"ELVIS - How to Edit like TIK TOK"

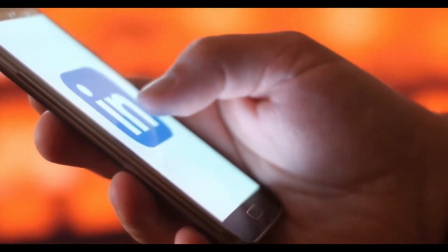My point is, Cal's observation on how social media works coincides with the attention span of modern audiences,
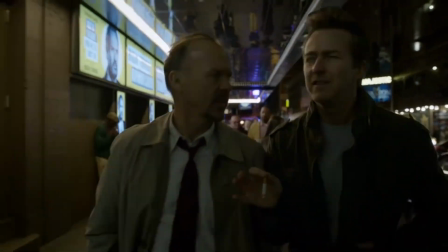and therefore affecting the editing style of modern films. The style of editing, however, does have to contemplate the story.
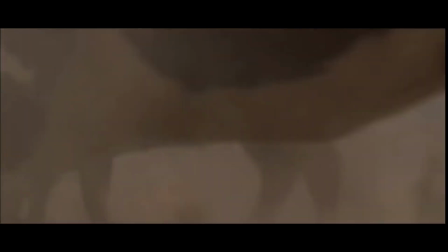If you have a story about some cowboys and their intentions are slowly revealed, a quick edited film might not be the best choice.
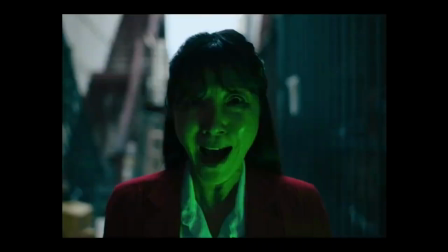But films like Elvis and the Oscar winner Everything Everywhere All at Once gives us an observation for perhaps the future of how films might be edited,
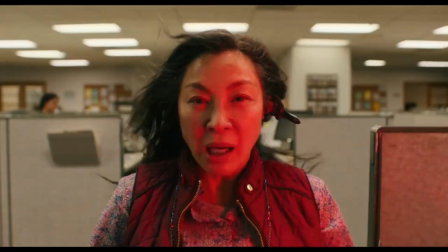which is quick, quirky, flashy editing styles.
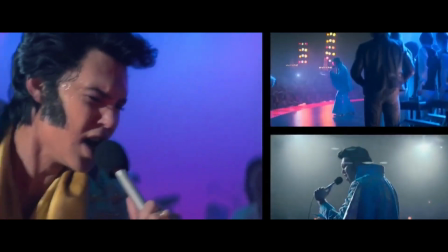Now, you might say that you don't like this style of editing, but the way films are edited are heavily reflected on the audiences.
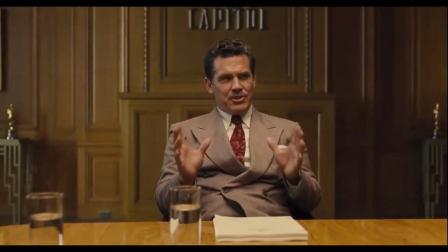Producers and executives have a big say on how a film flows, and essentially champion the audiences in hopes to get the butts on the seats.
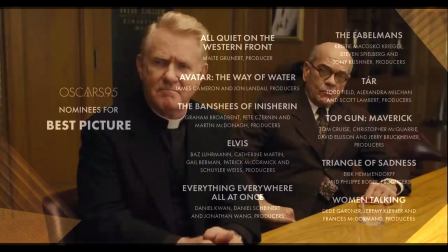Out of the 10 Best Picture nominees,
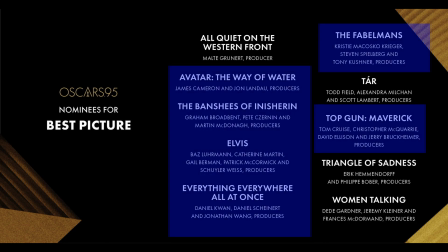I'd argue that 6 of these films have a quick style of editing and storytelling. Now, a film that depicts a part of a story is different to a film that depicts an entire life.
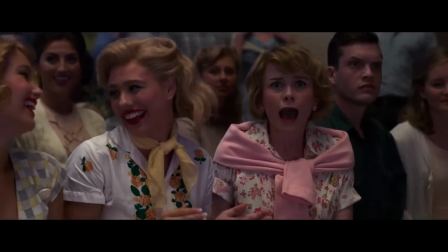I just think the way Elvis is edited heavily resembles the way audiences like their media.
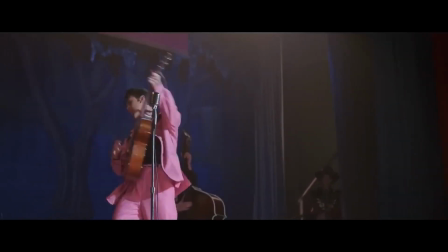Quick, easy to digest, and to the point.
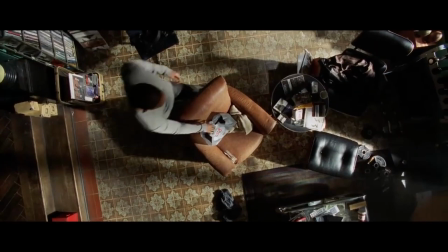It's super obvious that your audience will be bored out of their mind if the first scene of the film is a slow burn scene.
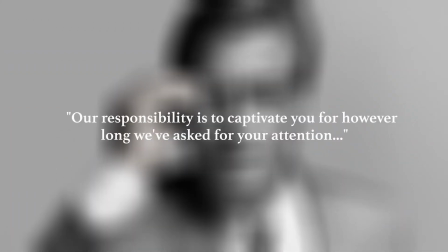That's why famous screenwriter Aaron Sorkin says, "Our responsibility is to captivate you for however long we've asked for your attention." Sorkin also has a philosophy of starting his movies by the story already progressing. His screenwriting allows for quick editing.
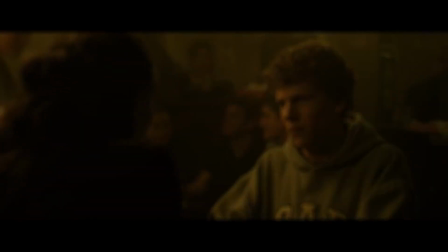That's why The Social Network starts off so fast paced. I counted the amount of cuts in the first conversation, and there's 114 cuts in the first dialogue scene.
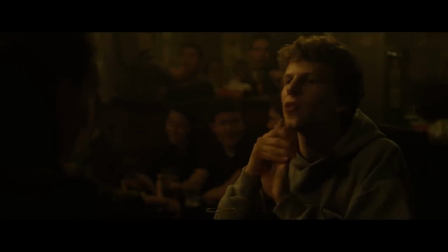Keep in mind, each cut from any film gives you the will to keep watching, because there's always something new presented on the screen.
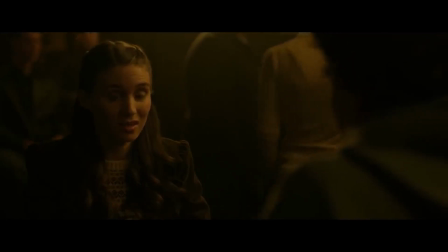And keep in mind, most of this scene is shot reverse shot. It's edited fast paced and we cut back and forth.
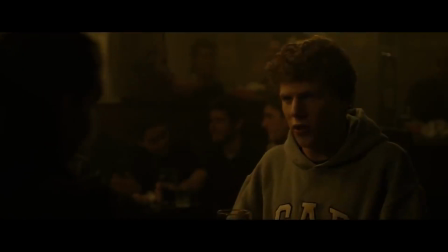That's what keeps the audience engaged. Imagine if the film started with the frame just focusing on Mark, occasionally cutting to his girlfriend.
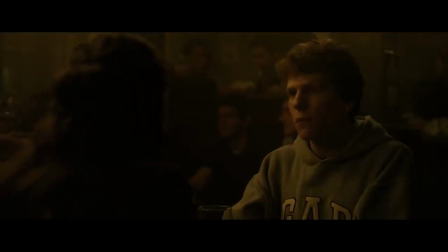That would be quite boring. So the way movies are edited is very important. The action genre is heavily reliant on keeping your attention with quick cuts and swooshes.
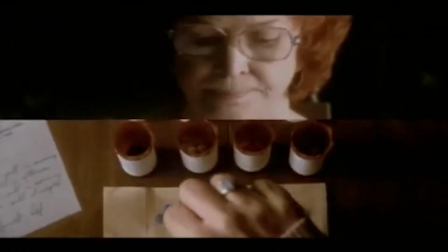And the thing is, quick editing isn't necessarily a bad thing. My observation is that film might be headed towards a quick editing style,
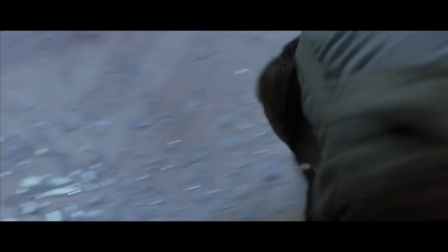and you might be saying that this has been going on for decades, but we're reaching new levels of heights with the attention spans of generations.
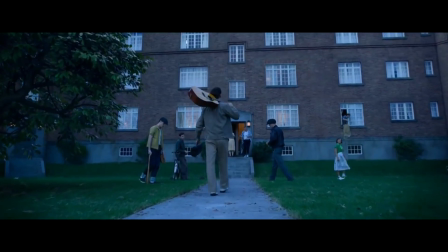Elvis is the perfect representation of our current attention span. We want flashy images, quick entertainment, and to be fed media in a fast food manner.
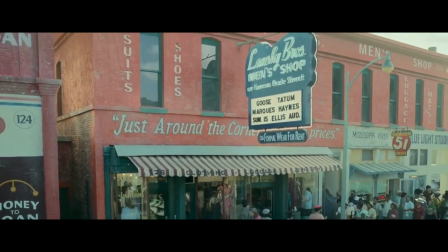Now, it might sound that I'm insulting the editing style, but honestly I really like the film.
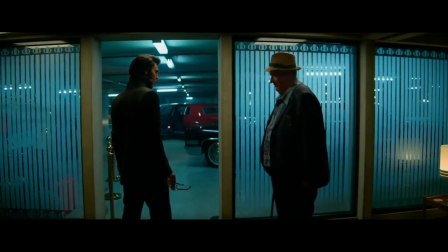But I couldn't help to see how this film is a manifestation of the current state of the human mind. My point is, Speed Racer is Kino.